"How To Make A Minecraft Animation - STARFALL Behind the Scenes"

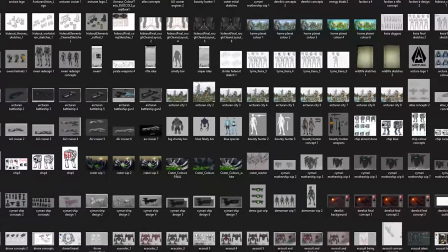[4:13]
This is the first animation on BPS to have concept art created for the various characters, locations and assets.
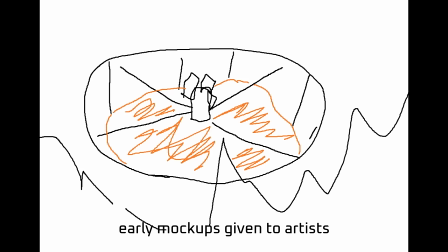[4:20]
I really wanted to give things a distinct look, especially as we were deviating away from the traditional Minecraft feel.
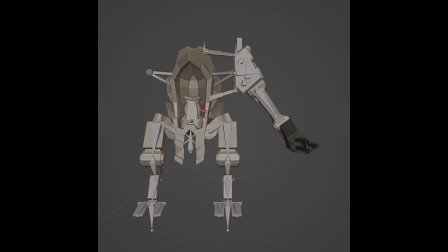[4:26]
Custom skins were designed and various models and rigs were created. Owen Ryder's concept was designed by Kurt Dustin.
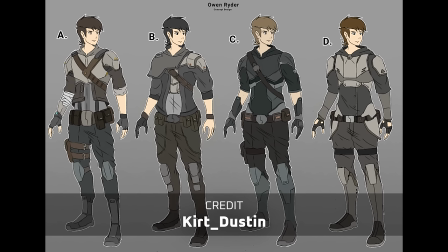[4:33]
We ended up going for a very clean but adventurous design with the various layers of cloth and armour and his signature blue sash on his shoulder.
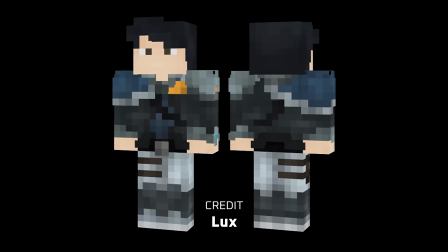[4:41]
His skin was designed by Lux and she managed to pull off such a complex skin onto much fewer pixels which I was really impressed with.
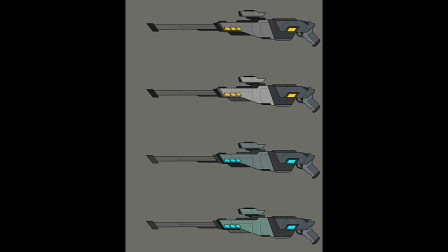[4:47]
His weapon designs went through a few different ideas before we landed on a simple concept using colour to distinguish between the different attachments.
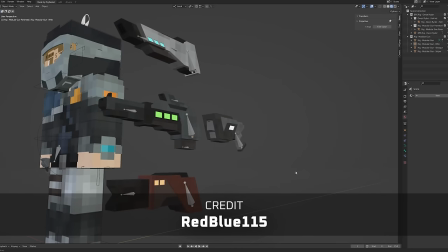[4:55]
The weapons were modeled by Red Blue 115 and he was able to match the concepts perfectly.
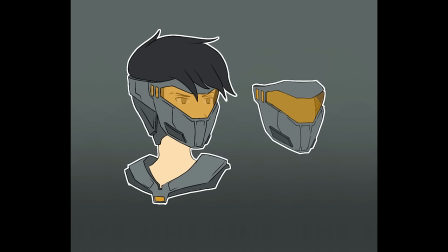[5:00]
Owen also has a helmet which he uses in space.
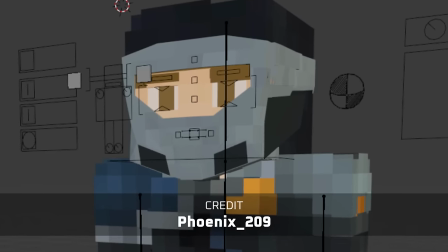[5:02]
This was modeled by Phoenix 209 but somewhere along the line I must have broken it at some point because it used to
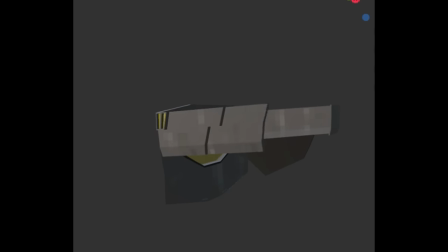[5:09]
have this cool animation where it would kind of transform and wrap itself around the back of his head but it kind of went a bit wrong.
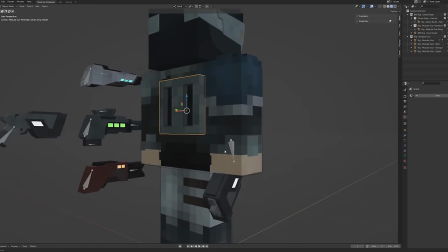[5:20]
Owen also has an attachment on his back which Chip can attach to. Kira's design is one of my favourites in Star 4.
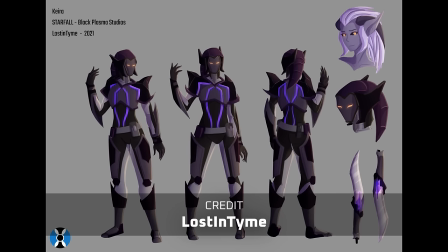[5:26]
Her concept was done by Lost in Time, who managed to create such an iconic look for Kira.
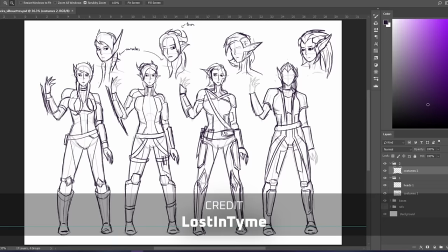[5:31]
Her armour had so many different looks, but we definitely wanted it to be sharp and dangerous.
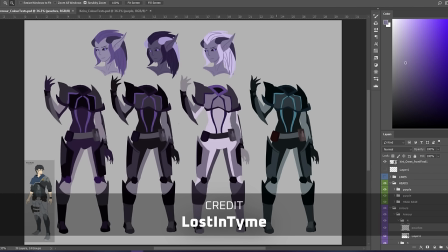[5:36]
It was important for her to look distinct when next to Owen, so the characters don't blend together too much.
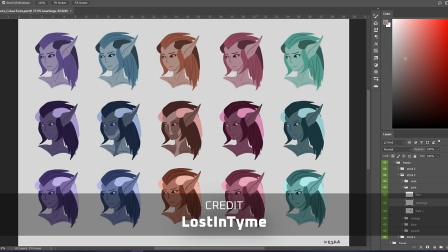[5:42]
So we went with blacks and purples. We gave her spines on her head instead of hair, along with two horns to really sell the idea that she wasn't human.
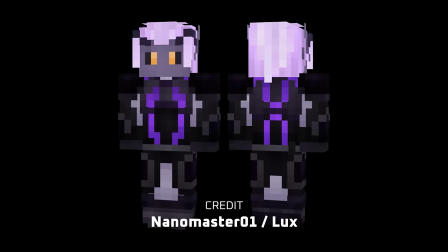[5:50]
Kira's skin was designed by Nanomaster01 with the help of Lux.
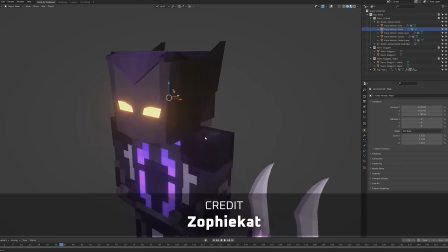[5:54]
Kira's helmet was especially tricky as we didn't have much to work with in Minecraft, and it was modeled by ZofiCat who was able to get a design that looked very close to the concept,
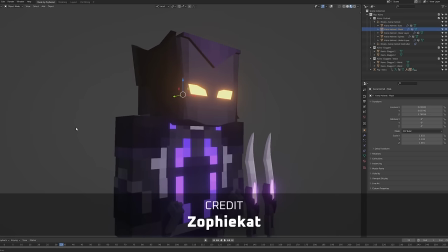[6:03]
but still blended nicely with the Minecraft aesthetic.
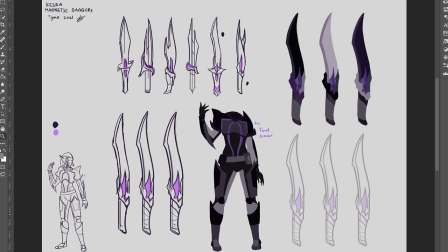[6:06]
Her daggers went through various designs before landing on one that maintained a nice curve and featured a distinct energy crystal in the center.
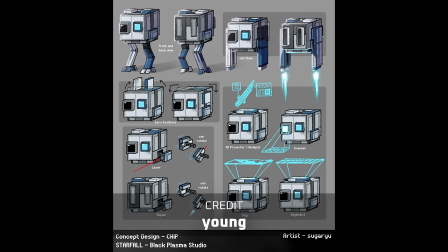[6:14]
Chip was such a joy to see come to life. his concept was designed by Jung, whom I'm extremely proud of because the design is just spot on.
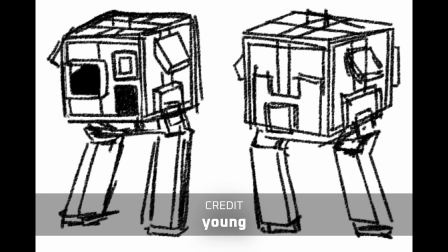[6:21]
We started with a bunch of digital faces on the front of the cube, but I wanted something a bit more physicalised since Owen is the one who built him out of parts that he found on his travels.
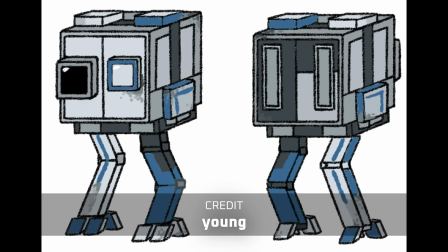[6:30]
His colour scheme matches that of Owen for the same reason.
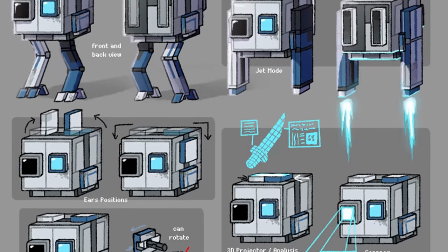[6:33]
We gave him ears that can move, and side attachments which come out of the side,
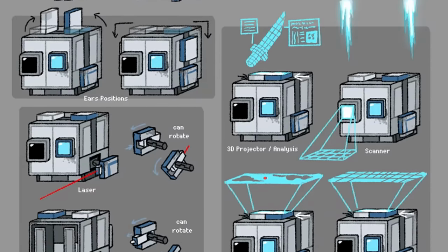[6:40]
that come in handy on missions, and the ability to project holograms which never really made it into this instalment,
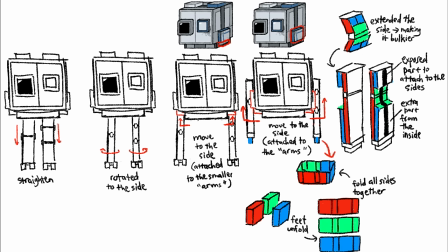[6:45]
but the biggest feature was the transforming legs which turned into a jetpack.
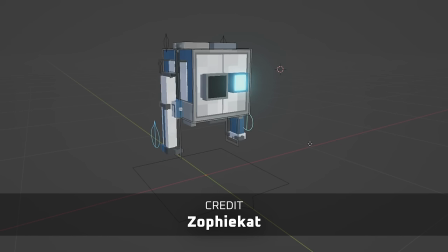[6:49]
Chip was modelled and rigged by ZofiCat and it was definitely one of the most complex rigs with a lot of controllers all over the place.
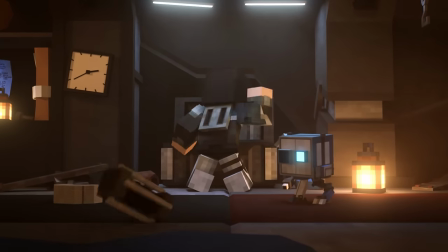[6:57]
She really did an incredible job. Chip was voiced by David RB and coming up with the sound he would make was honestly I sat in a
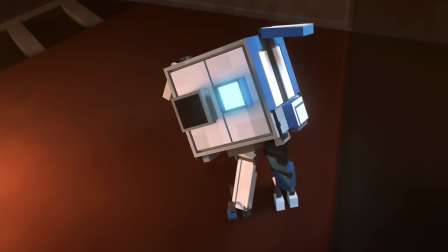[7:04]
call with Dan and David and we just went through a bunch of nonsense until we found something that actually stuck.
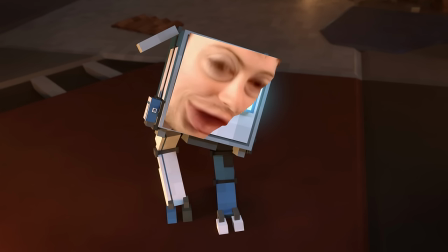[7:11] Maybe it could be more in the throat. I do with the tongue do without a tongue I think I could be more like a
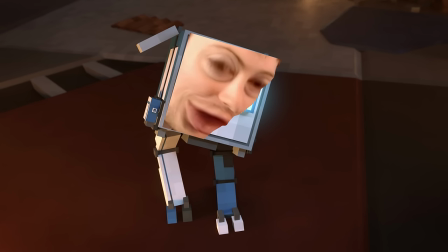It's bringing like a cat chip get the door Yeah
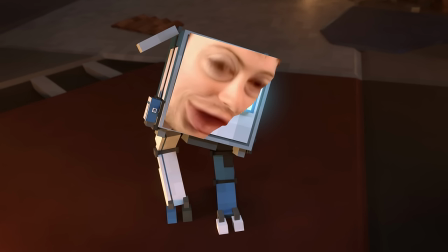[7:45] You only get so much energy out because your mouth is closed. You can put that in as a blooper. And his name is Prostina.
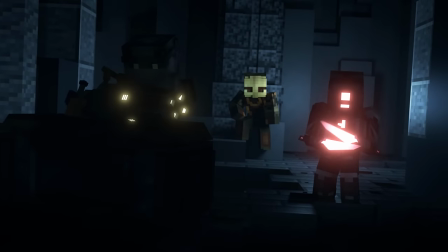[7:57]
The Striders were next, and each Strider needed to be distinct, with a unique skin and weapon to match.
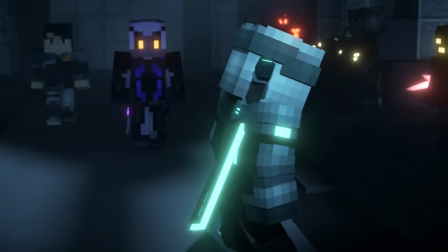[8:04]
But most importantly, they needed a leader. Garn needed to show a lot of age and experience,
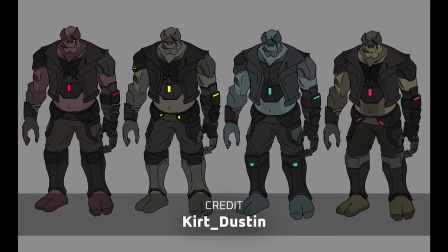[8:09]
from the tears in his clothes, to the parts of his body that he's been forced to replace with cybernetics throughout the years as working as a Strider.
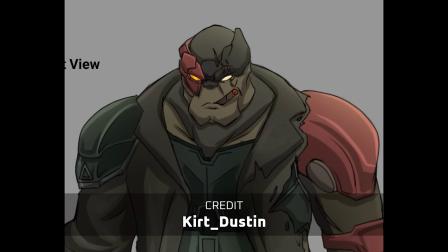[8:16]
He has a cigar in the artwork, but honestly, I thought it looked a bit daft in Minecraft, so I kind of left that out.
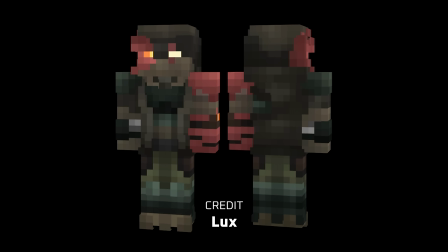[8:22]
The concept was drawn by Kurt and the skin was designed by Lux.
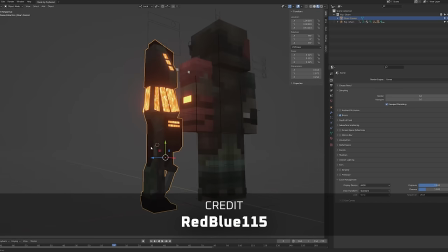[8:26]
His weapon was large and powerful and had the same energy that I used in Worlds Apart, and that was modeled by RedBlue115.
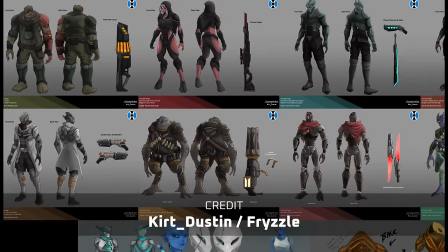[8:34]
Another one. The other Strider concepts were done by Kurt and Frizzle. They both managed to create so many unique designs, each with a distinct colour palette.
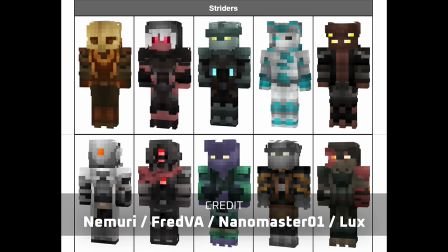[8:43]
The skins were created by Nemori, FredVA, Nanomaster01 and Lux who all did an amazing job.
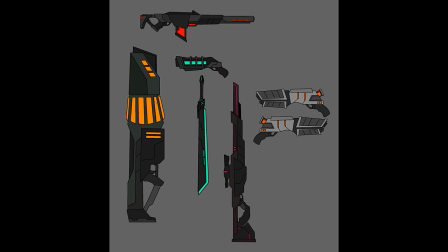[8:49]
All Strider weapons were modelled by RedBlue115 apart from the Energy Blade which I did myself.
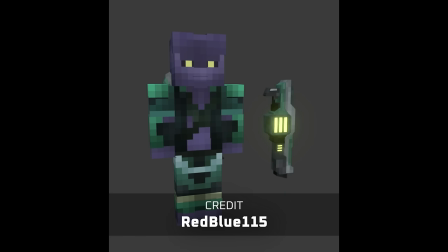[8:54]
He did a fantastic job matching the concept super well. I hope we get to see them in action in future episodes.
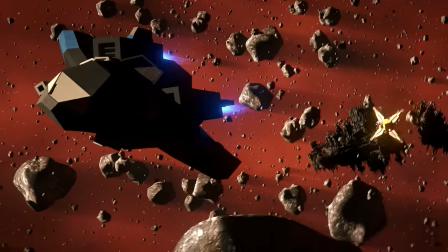[9:01]
Owen needed a ship and I was finding it very difficult to make one using Minecraft blocks and still have it be small enough to retain a lot of detail.
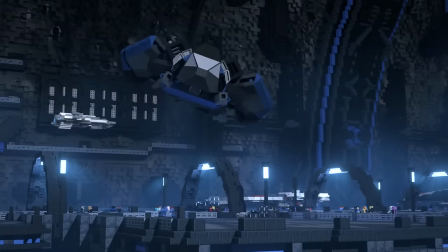[9:09]
I made the design to have it, I made the design? I made the decision to have it modelled, and we started on the concepts.
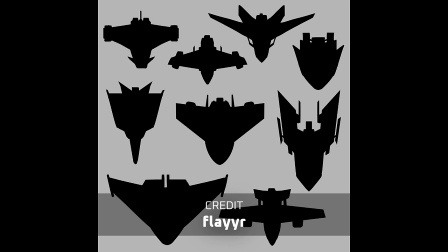[9:15]
I worked with Flair on some of the early designs, and we tried to get a good silhouette right before going any further.
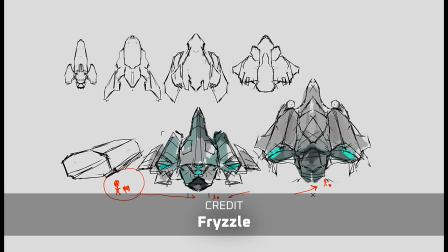[9:22]
When Flair left the project, I started working with Frizzle on the Atlas design. Some of the key elements from before were maintained, but we made a lot of additions as well.
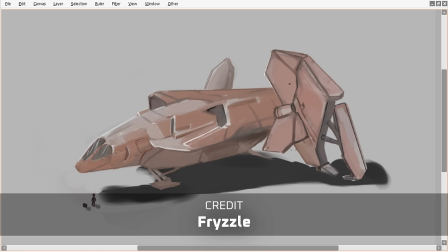[9:30]
The silhouette reflected an A shape, which was appropriate given the name of the ship.
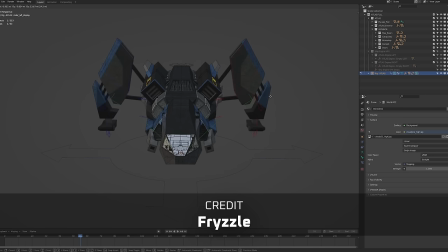[9:34]
I love the idea of having wings that, you know, transformed into big landing gears, and we had 38 different colour schemes to choose from.
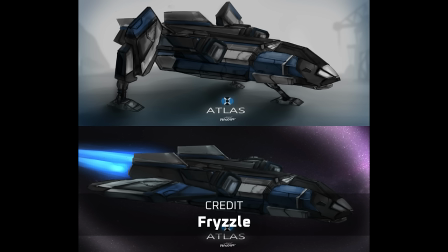[9:42]
Some were more rustic to show age on the ship, but we went with a cleaner look, which kind of matched Owen's colour scheme as well.
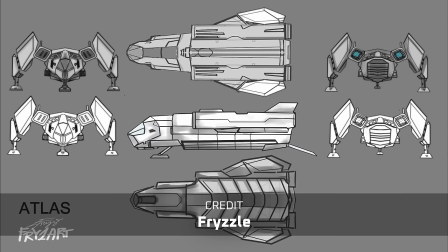[9:49]
Since the ship was intended as one for explorers, given the name, we had a map room for navigation,
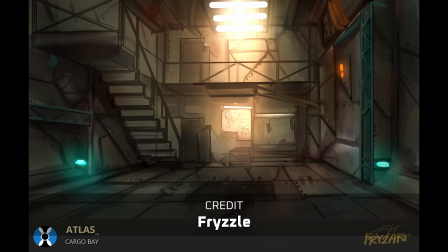[9:55]
we had a cargo bay room for all the loot, a cockpit to fly the ship,
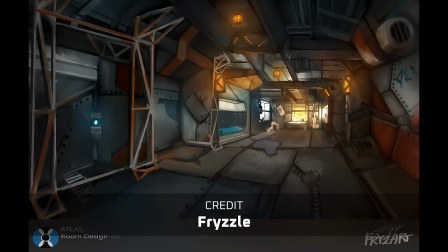[10:00]
and a workshop for Owen to build new tools and weapons. all of which Frizzle designed the concepts for.
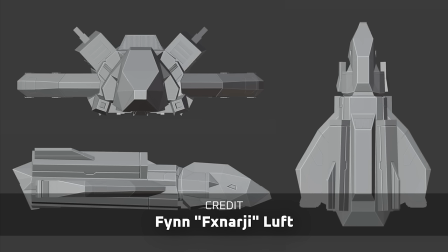[10:07]
After the concepts were finished, it was finally time to model the beast.
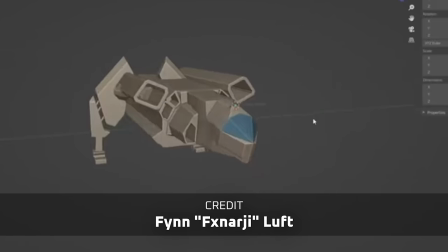[10:11]
I contacted Finn to take on this enormous challenge, and it's honestly incredible how he managed to create such an amazing model in the time that we had.
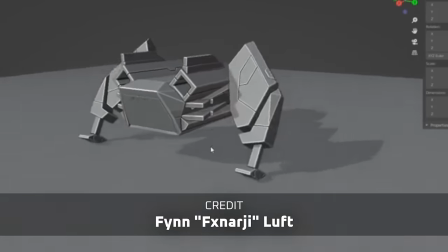[10:19]
We spent many months going back and forth on the design.
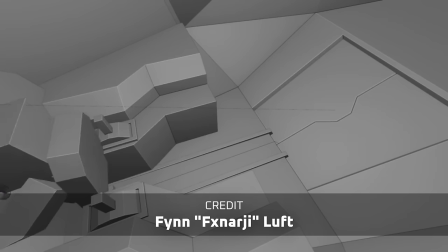[10:23]
Not only was the exterior required, but the interior as well, and it all had to fit in the same model.
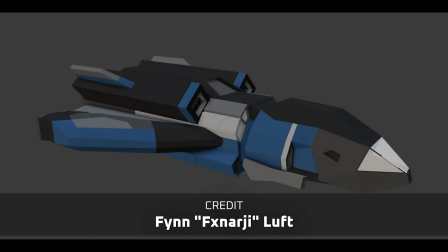[10:29]
One of the issues we ran into was having the interior and the exterior not matched perfectly,
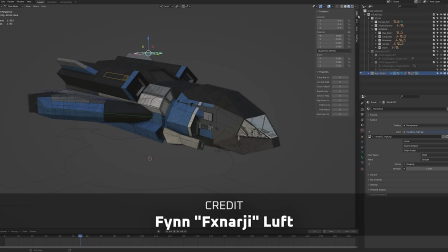[10:34]
So Finn came up with a solution to hide the exterior when we're inside the ship, and vice versa. So every time we cut between the inside and the outside, the corresponding one would disappear,
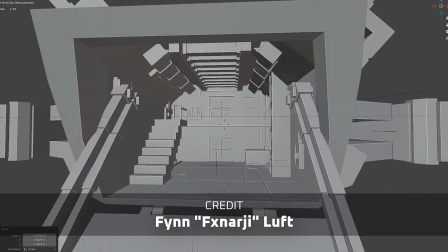[10:45]
and I'm just generally just incredibly pleased with how the Atlas turned out.
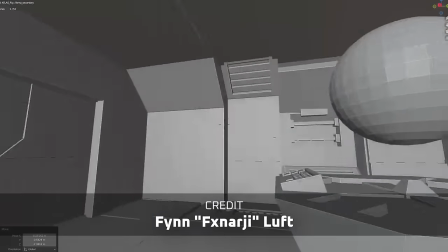[10:51]
It's such an iconic ship, and I'm really grateful that Finn spent the amount of time that he did on this.
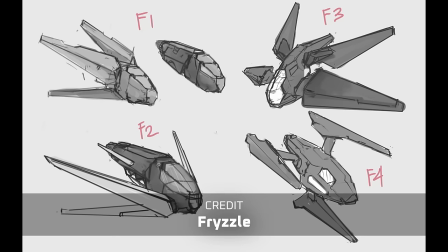[10:56]
But he's not done yet. The Strider we see in the opening, it has a unique ship as well.
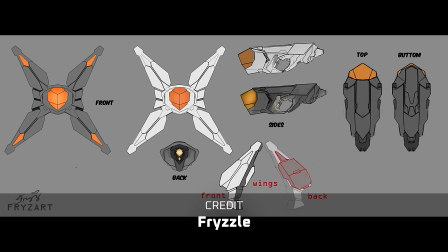[11:01]
Frizzle was the one to concept this and I said to him I really want like an X-shaped ship
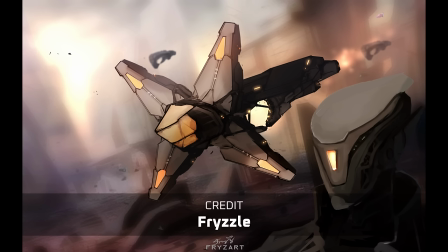[11:06]
so he made a ton of different designs and the one we landed on is one of my favourites of the animation.
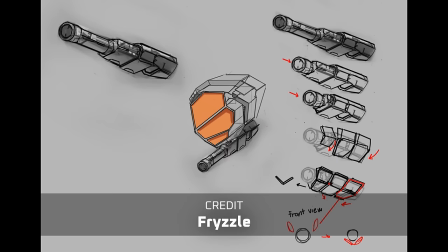[11:11]
Finn tackled the modelling again and put together yet another amazing ship. The weapon extends from underneath and the cockpit makes up the full size of the interior.
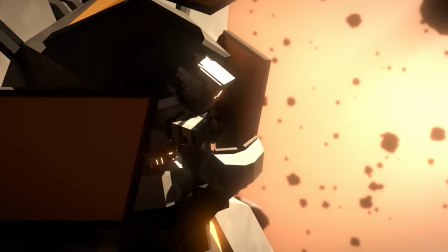[11:20]
It even has this cool transforming glass to enter and exit the ship.
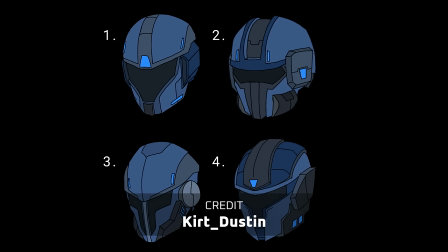[11:24]
Starfall also introduces two key factions, the Arcturian Union and the Saimari Collective, both of which have concepts created by Kurt.
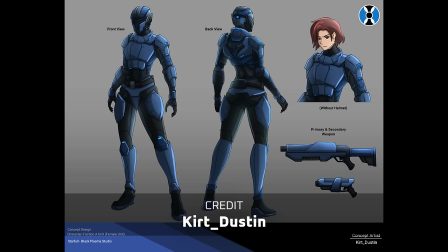[11:34]
The Union represents order, so they had a much cleaner military style to them,
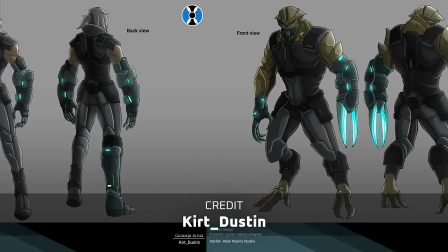[11:39]
whereas the Saimari are a faction that explores cybernetics and integrating with technology,
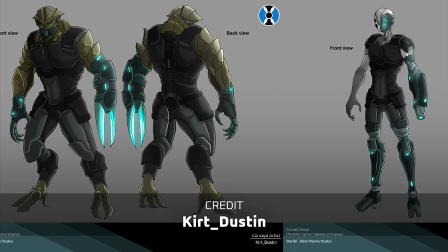[11:43]
so they looked much more technical with paler skin to show how the technology has kind of affected their physiology.
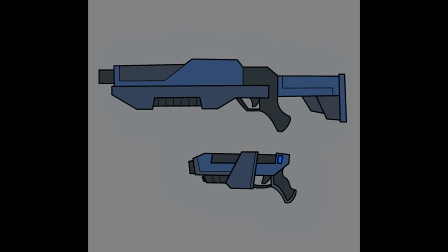[11:50]
Nano created skins for the Union, and Lux did so for the Saimari. The Union had pretty standard issue weapons, which were modelled by Red, Blue or Mon 5,
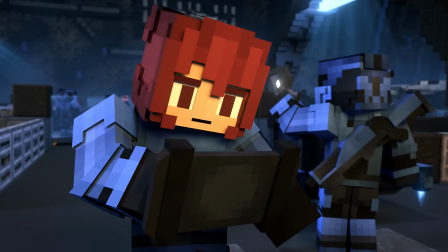[11:59]
and both of these groups will be explored much more heavily if the story continues.
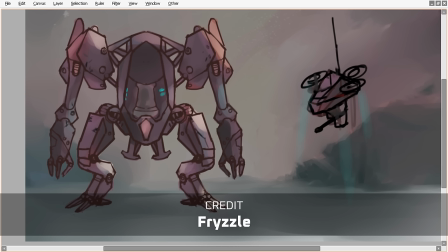[12:04]
The Dread Pack are a group of space pirates that use cheap, rusty technology, but with a large population within the group.
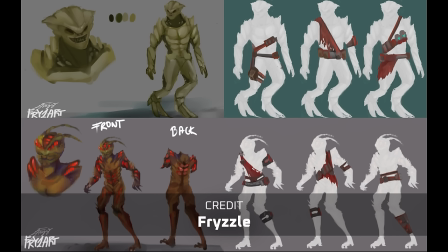[12:11]
The concepts were made... I bumped my microphone! The concepts were made by Frizzle, with the skins being designed by Lux.
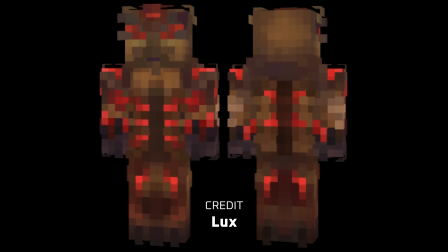[12:19]
They're made up of two species known as the Raptars and the Bygones, the first being the be lizard boys and the latter being the little buggy boys.
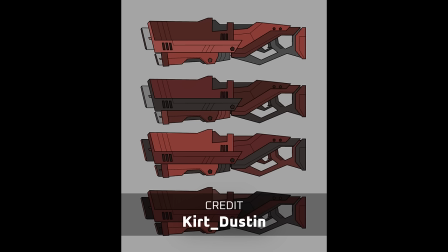[12:26]
The aesthetic was much more dangerous which translated into their red colour scheme.